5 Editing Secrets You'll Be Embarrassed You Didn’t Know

These five editing techniques ruined me.
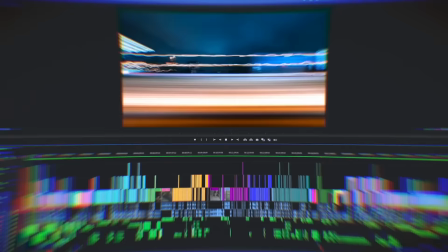[0:07]
I mean, here's me on this channel trying to brand myself as this mentor editor and showing you all of these editing and storytelling techniques. Great work. But secretly, I've wanted mentors myself because I know, I know that I still have so much more to learn. So for the past year and a half, I've invited a new mentor every single week into my home to teach me something that I don't know about editing. And I'm embarrassed. I have wasted so much time and creative energy, years of problems that would have been solved if I knew these earlier. And it's not just, oh, here's this keyboard shortcut. It's like advanced, deep stuff that I'm embarrassed I didn't know. And so here's a drink to grieve the time that I have lost. Time that I can give to you. Because I'm going to tell you the five advanced editing and storytelling techniques that hurt me the most. So number one is, it's best to make the edit before you make the edit. Weird sentence, I know, but I can shed some light on this.
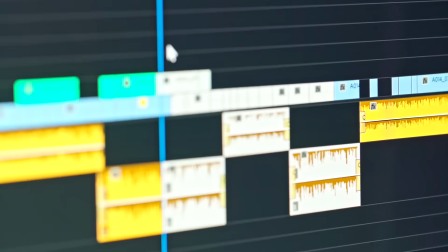[1:13]
The time comes in the video when you have to do a montage. And that normally comes into you going through the footage and sort of picking at random the clips that you choose. I mean, that is the go-to obvious way to start a montage. So much so that when I get client briefs, they normally just say montage.
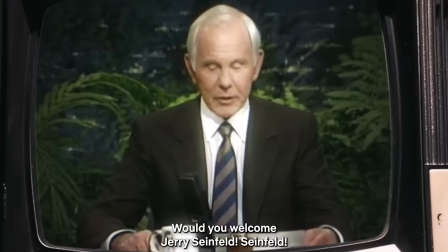[1:29]
But a creator named Dodford challenges that idea.
Would you welcome Jerry Seinfeld. One, the only, Jerry Seinfeld!
I used to just write montage, I used to put it in brackets like I'll make a montage here.
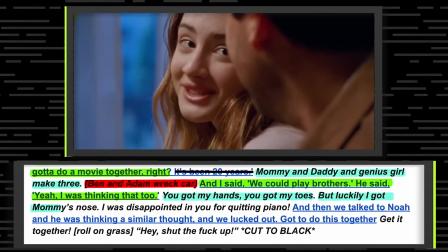[1:43]
We will have these sound bites as blue hyperlinks and I'll write as if I'm writing an essay.
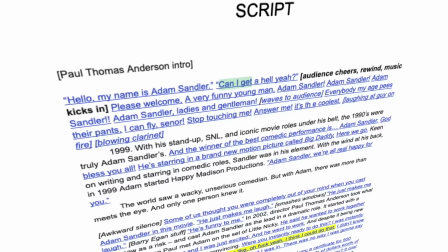[1:48] I was disappointed in you for quitting piano. And then we talked to Noah and he was thinking a similar thought.
But just seeing a montage written out like this, I've never seen anything like this before. It's what came naturally to me. I think this is how I like to visualize it. You don't just say montage. You have to have an intent and know what that montage is and write it.
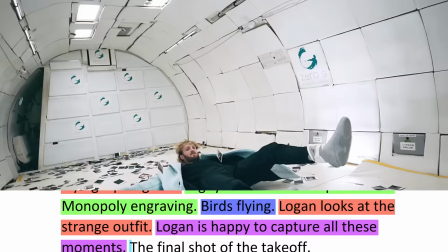[2:11]
And so now when I work on montages, I write out beat for beat what you want in the edit, turning it into words first. It can be on a script or even as a text storyboard on your timeline. It's like adding pre-production to your post-production. And so when I say make the edit before you make the edit, what I really mean is write the edit before you make the edit. And then here is number two. When we brought in the editor of HBO's The Last of Us, which by the way was the best television of 2023, come at me bro.
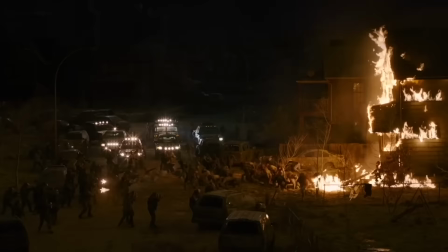[2:43]
He introduced to me the idea of how to start editing an action sequence. It was a massive sequence.
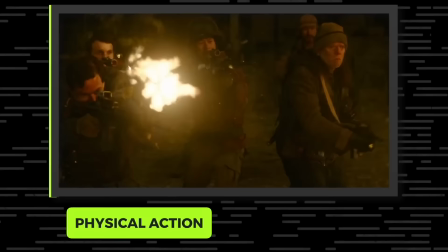[2:51]
And normally like a sequence like this is like physical action. and there's a lot of moving parts and there's all sorts of things happening.
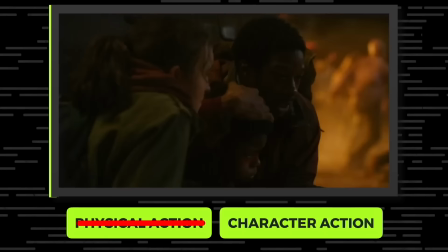[2:58]
You know, I don't necessarily want this to be just physical action. I want this to be character-based action.
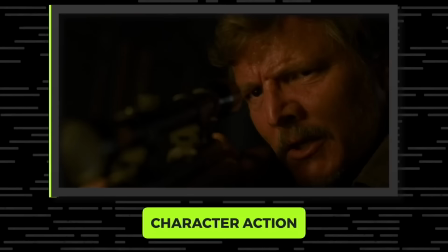[3:05]
I want the character of Joel and the character of Ellie to be the forefront of the viewer's mind.
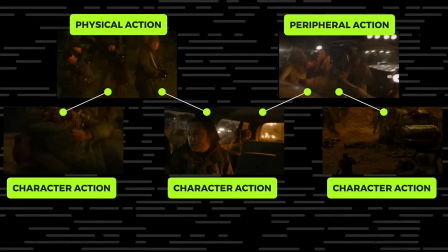[3:11]
How does this all affect Joel? How does this affect Ellie? We did in the edit was we actually isolated all of those moments between Joel and Ellie and made sure that we were telling it directly from their perspective. and Joel being in that sniper's nest,
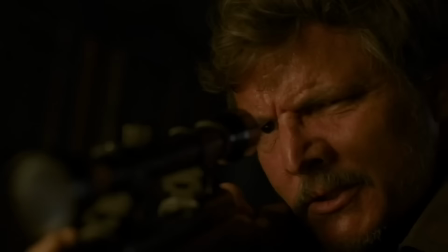[3:24]
he can't do anything except fire. I mean, the action's kind of the secondary priority in this. In a way, yes. Yeah, that's obvious. Character action, of course. But the number of times that I've gotten just into the spectacle of the edit, basically only just highlighting the action, I have forgotten that the action is meant to serve the character and the story.
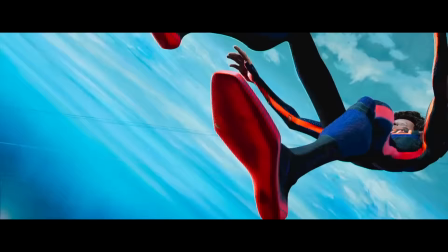[3:49]
Because when we met the editor of Spider-Man Across the Spider-Verse, he explained how he made an action sequence also have character action.
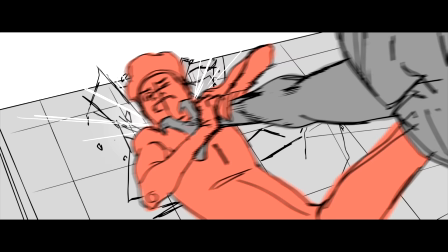[3:57]
When it's first boarded and it's a lot of cool action, it was a lot of chase, chase, chase, fight, fight, fight.
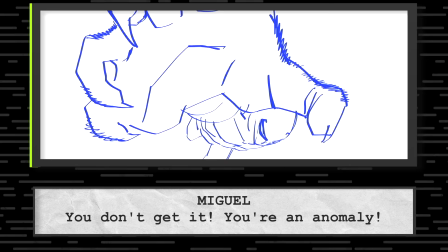[4:02]
The thing you realize is, okay, that's all very cool, but we're lacking character. Why don't we take some of this dialogue on top of the train?
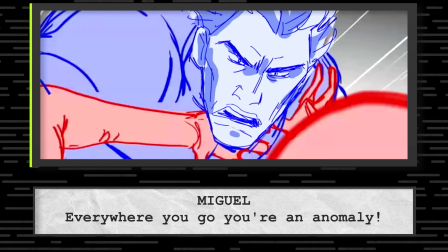[4:10] You're an anomaly! Night, if you let me go home!